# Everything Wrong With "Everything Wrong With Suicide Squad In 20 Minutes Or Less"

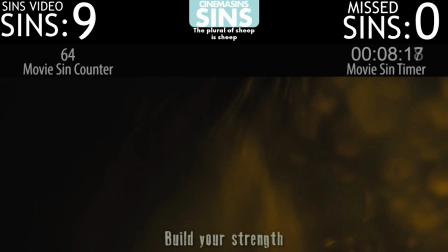246s
She simply said that it angers her that humans no longer worship her, and therefore she will destroy them using a machine. I'm just saying it's a very strong possibility that maybe, just maybe, she's planning on using a machine because it's for her the most practical way to do it. And she's just saying it in that way because she too appreciates the irony.
First non-human entity ever attacks Midway City, and instead of calling Batman,
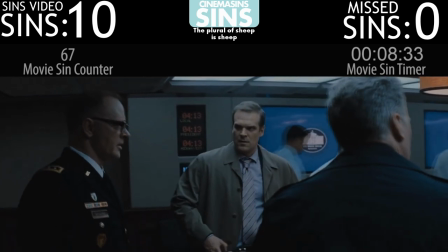265s who we apparently hate because he's a vigilante, we call the Suicide Squad, entirely made up of law-breaking dickholes.
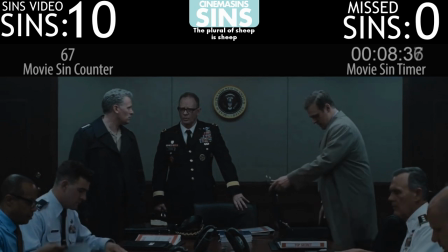271s Makes sense.
Okay, so if for some reason you're watching my video without having seen the original Sins video, this might not be that apparent to you. But Jeremy Sins, the Suicide Squad as a concept, a lot. An annoyingly high proportion of the sins in that video are just Jeremy going, "Why are you getting bad guys to do it?
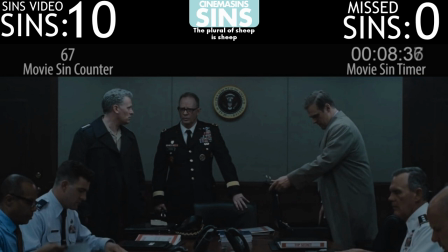286s
You could just get good guys to do it." And to that Jeremy, who apparently sounds like Captain Jack Sparrow, if Captain Jack Sparrow were voiced by Tomscott Ridgewell, I would say this. Maybe it's a bit of a far-fetched idea, but one sin would be sufficient. You don't need to bring it up at every available opportunity. You think it's a stupid idea, we get it.
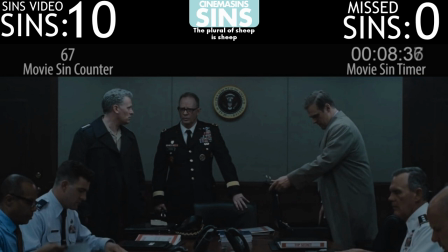305s
It's okay, move on. Sin something else, you don't need to get bogged down in this.
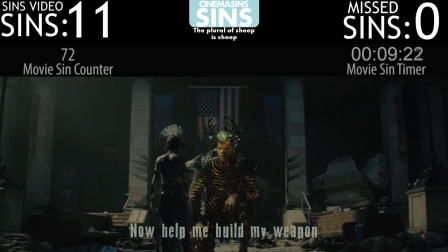315s We won't define how much power that is, or if you sharing it makes you any weaker, but just roll with it.
What do you want her to do? Express the amount of power in watts?
The voices.
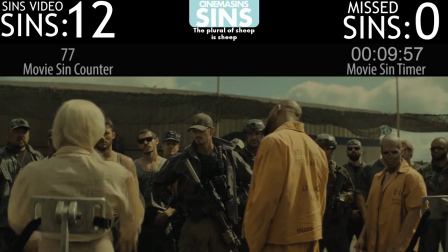325s I'm kidding, jeez. That's not what they really said.
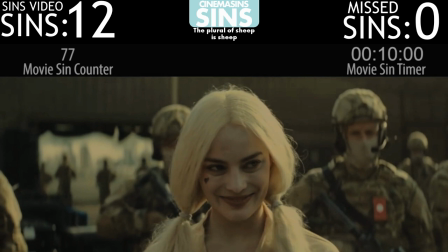330s
Okay, so I'll just deliver this line. Whoa, where's all this fan fiction coming from?
Here comes Slipknot, the man who can climb anything.
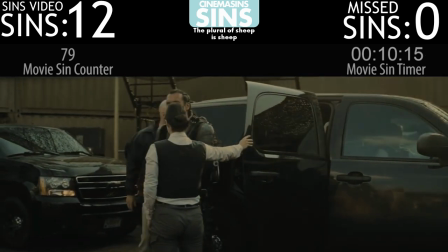337s That is literally all the character development this movie will give this asshole before killing him suddenly. But even if that hadn't been the case, I'd ascend the fact that the great climber guy was named like he's an unkeepable prisoner.
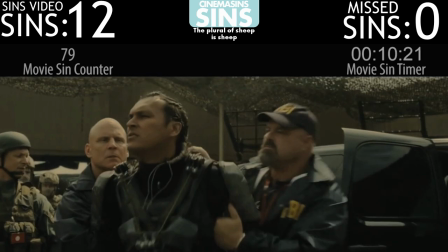346s What do climbing walls and slipping knots have to do with one another?
I do understand and appreciate your criticism here. This character is introduced purely as a plot device. And the movie makes no effort to even hide that. From the beginning, you can tell that he's not going to be an important player in the Suicide Squad. And you can tell that because he doesn't get any kind of introductory montage like the others do. And because of that, it's really obvious right from the start that he is going to die.
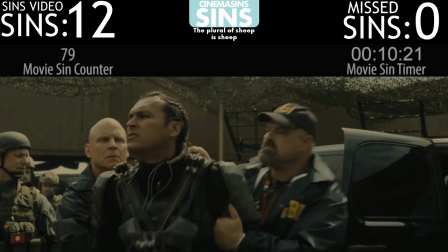365s
I'm not going to try and argue against that. What I am going to try and argue, however, is that it's not actually a problem with the movie. The movie did need a character to die as a plot device to show the Suicide Squad that the neck bomb things actually do work. And that's the role that Slipknot here is playing.
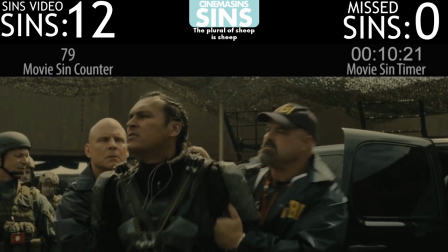377s
Sure, a lot of other movies and TV shows will spend a lot of time introducing all their characters, and spend an equal amount of time introducing each character, including the ones that are gonna die. Why do they do this? Well, that's so that we can be surprised by their deaths.
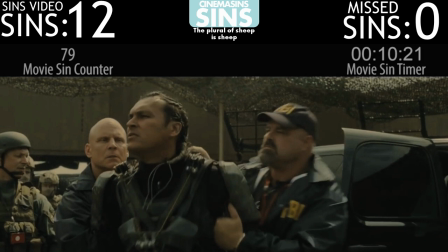389s
When a film presents a character as a central character, and then that character dies, the audience learns that none of the characters they thought were central characters are actually safe, and that anyone could die at any moment. That's a nice trick to add suspense to things, and to keep an audience guessing. It makes the danger feel more real and adds to a sense of suspense because you know that none of the characters are actually safe from death.
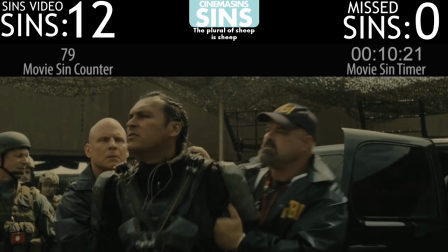407s
That's a perfectly okay way to do things, but it's not the only way to do things. And Suicide Squad has accepted that it's not going to surprise anyone and is no longer trying to. So it doesn't bother spending extra time introducing characters that it knows aren't going to be important. And honestly, for Suicide Squad, I think that was the right call.
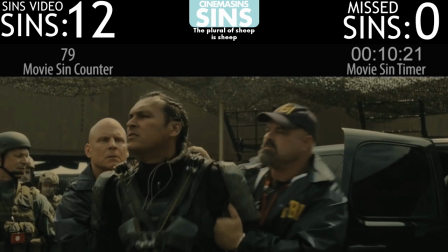421s
It wasn't going to surprise us anyway, and this way it still doesn't surprise us, so nothing was lost.
Her sword traps the souls of its victims.
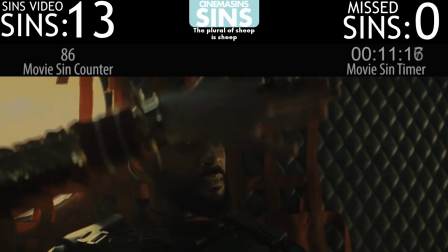428s Sounds like we should have recruited her for this task force rather than a bunch of criminals.
But they did recruit her for this task force.
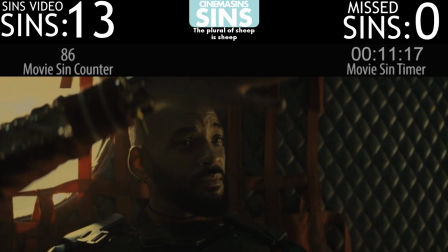434s
That's, you know, why she's here. You can't send a movie for saying you think it should have done something when the thing you think it should have done is the thing that it did. Because that would just be a win.
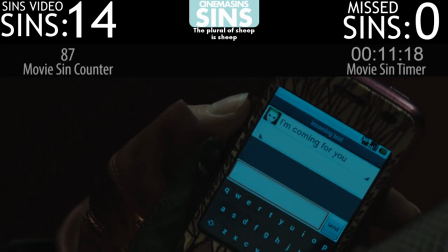445s It's great the Joker is coming for her.
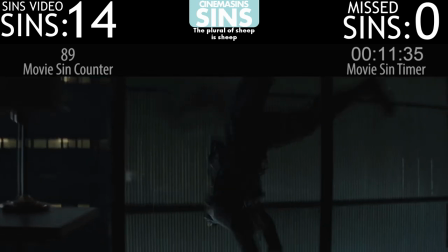450s Slipknot, introduced a mere 8 minutes ago, is already dead.
I refer you back to my previous comment on this.
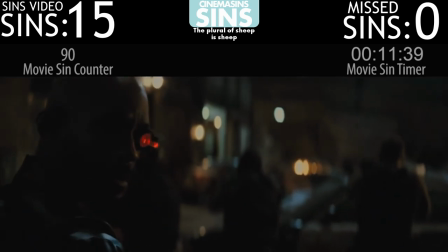455s Movie offers a new entry into the most useless and forgettable villains for the good guys to mow down contest, instantly challenging the Kree from the Avengers and the zombies from I Am Legend.
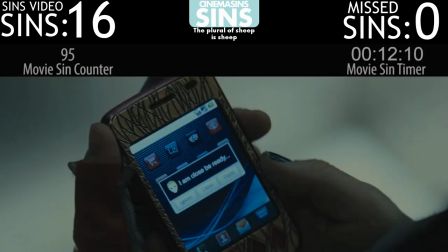463s
Hey, I thought you said this movie had no good guys.
Joker texts without internal punctuation, and is basically my Aunt Tilly.
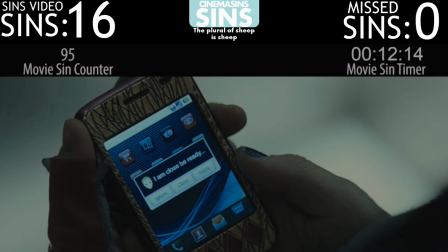469s
Hey, that's the second Joker text in a row that could just be misconstrued as them sexting. Also, is now a good time to point out that for his profile picture, the Joker has a stylized emblem of his face? I mean, it's nicely designed. Did he actually spend some of his time and money getting a graphic designer to do this for him?
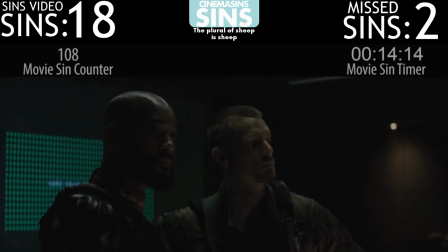485s That is just a mean lady. Yeah, movie, this is the time for one-liner jokes, just after the unnecessary murder of several innocents.
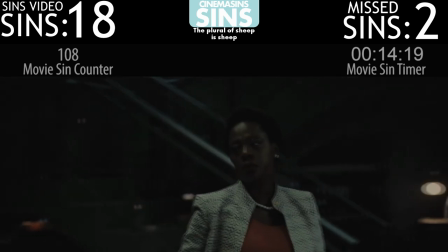493s
Murder, then one-liner.